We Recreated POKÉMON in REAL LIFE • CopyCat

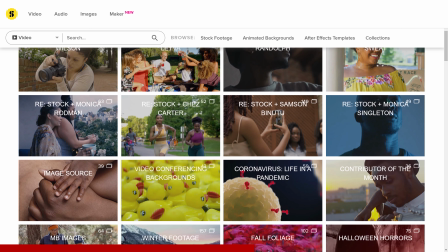I could find clips about people on Mars, even families inside of a space shuttle looking through out the window.
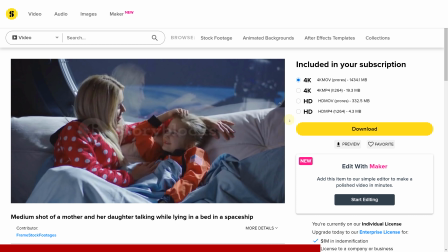It's incredible what kind of quality that you can find inside the library. And apart from that, you can also find After Effects and Premiere Pro templates.
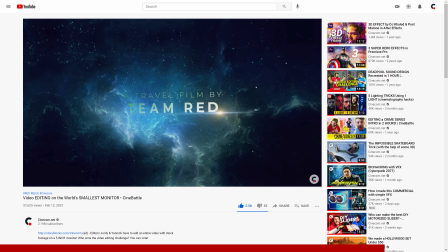I created a stunning outro with just a few clicks, and so did Janik. With over 1 million video assets, there's always something to keep your content fresh. And the most incredible thing about Storyblocks is that you can download unlimited video assets without additional fees. So get started as well by clicking the first link in the description down below. And now let's Pikachu back to the studio.
Yuri, cut here. Cut here. When I jump, you cut.
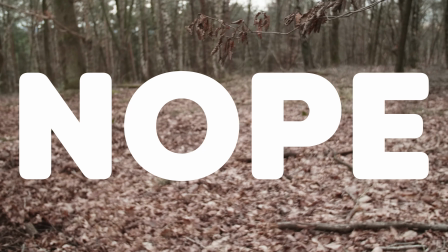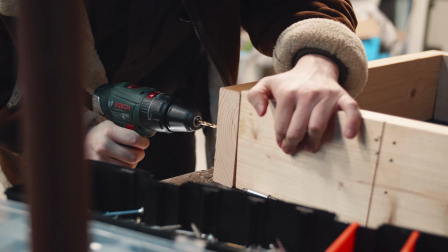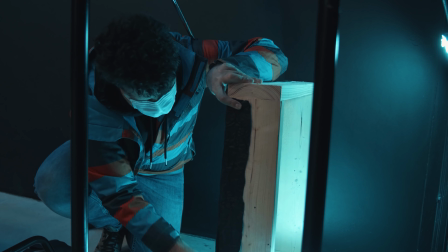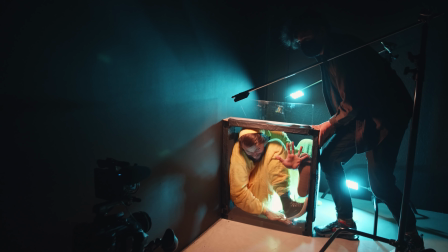out of here! Janik!
Day number 3 and we have all our shots. And now it's time to start working on our effect. I hope everything will work out because Jordy is away and it's for something big. You guys want to hear something cool? So this Thursday and Friday I'll actually be going on a weekend with my girlfriend and I'm gonna ask her to marry me. So wish me luck in the comments, guys. I need it. And Janik is gonna say by the end of the video whether or not she said yes. I really hope so. While Jordy's out spreading his love, we finished our Pokemon hunt, and we actually had 4 different effects in our sketch.
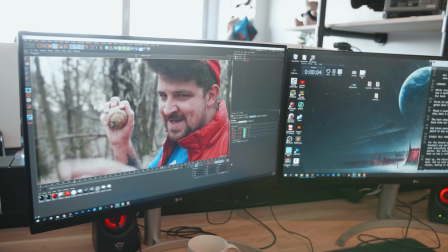The first one was Janik holding a Pokeball in his hand. And those little green dots that you can see are the tracking points. These we used to help the software to track the movement of the ball. Once we had all this data, we connected a Pokeball to it. The next step was to cut out his fingers and the shadow on top of the ball to paste it back onto our Pokeball. And since Janik was already holding a real ball when we shot this, we didn't have to paint in any extra shadows to blend everything together.
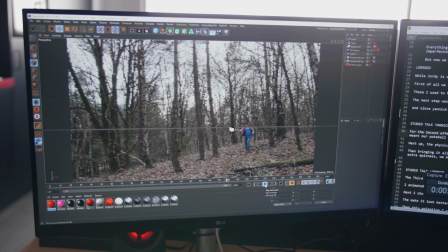For the second effect, the Pokeball had to fly. So we took our realistic textured Pokeball and did an animation towards the camera in Cinema 4D. Like we said before, we shot everything in slow motion. And this meant that our Pokeball also had to go in slow motion.
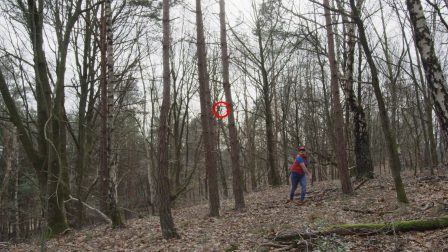But luckily we were smart enough to actually throw something in the shot so that we had a reference for our flying ball. Next up, the physics and the timing. Again, we used a reference for the speed of the ball,
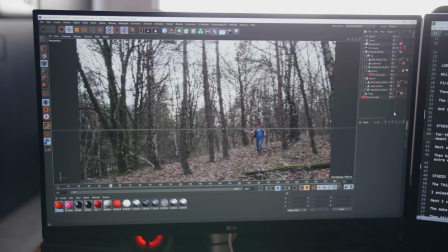but we used our creative freedom to make the ball go in an arch and a little bit slower, making it more dynamic.
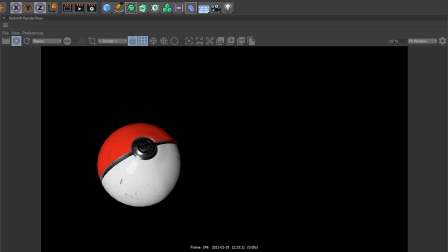Then we are combining everything together. The main thing is the HDRI to give it a natural lighting.
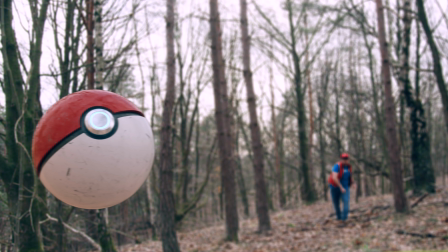In the compositing stage, we used some color grading and some sound effects to really finish it off.
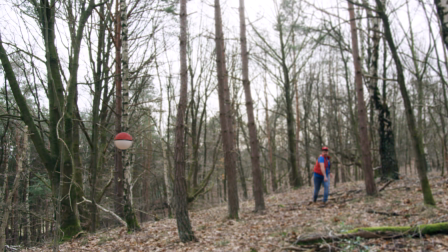And of course, to give it that extra epicness, we made the clip go into slow motion towards the end so that the Pokeball flies really slow at the camera.
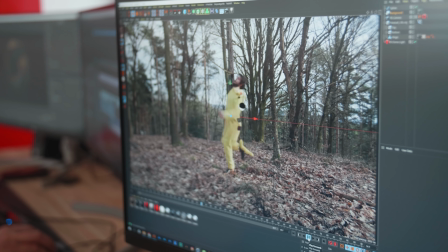The third effect is the iconic red beam. I animated the ball flying in, hitting Jordy, bouncing back while opening the ball to suck him in.
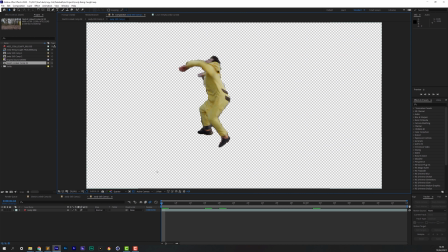Next, I chose a single cutout frame of Jordy when he was about to be sucked in. This I animated so it looked like he was actually being sucked into the ball.
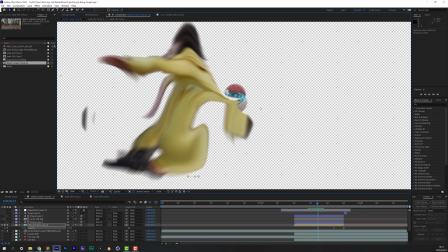To make it look better, I also warped him to create this nice funnel look.
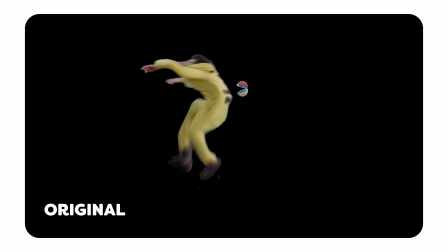Then this animation I crossfaded with a red version of the same animation to create the transition.
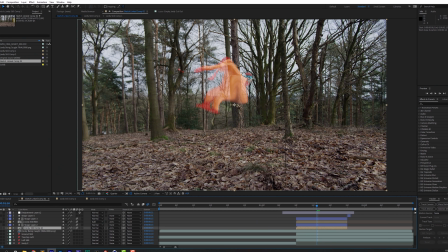And to blend it all together, I added the simple lens flare. Now, if you want to know more in detail on how this is done, we actually already have a tutorial similar to this effect where we explain every single detail. Link in the description below. Then the last Pokemon catching effect is the ball falling to the ground, wiggling in struggle and eventually coming to a halt.
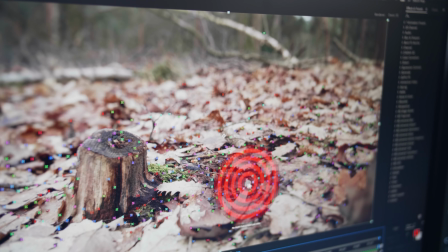Now, because we are using a shot with handheld motion, we first had to capture the movement data of the shot by doing a camera tracking in After Effects.
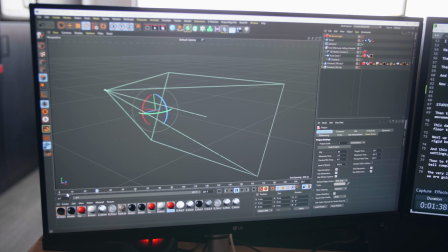This data we could then send to Cinema 4D and create a replica of our real moving camera. Now we could easily start adding objects in our scene and they will stay perfectly still in our shot.
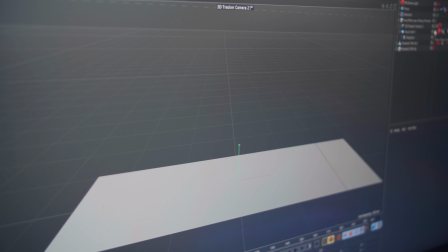So the first thing we need is a floor that represents the ground of the forest.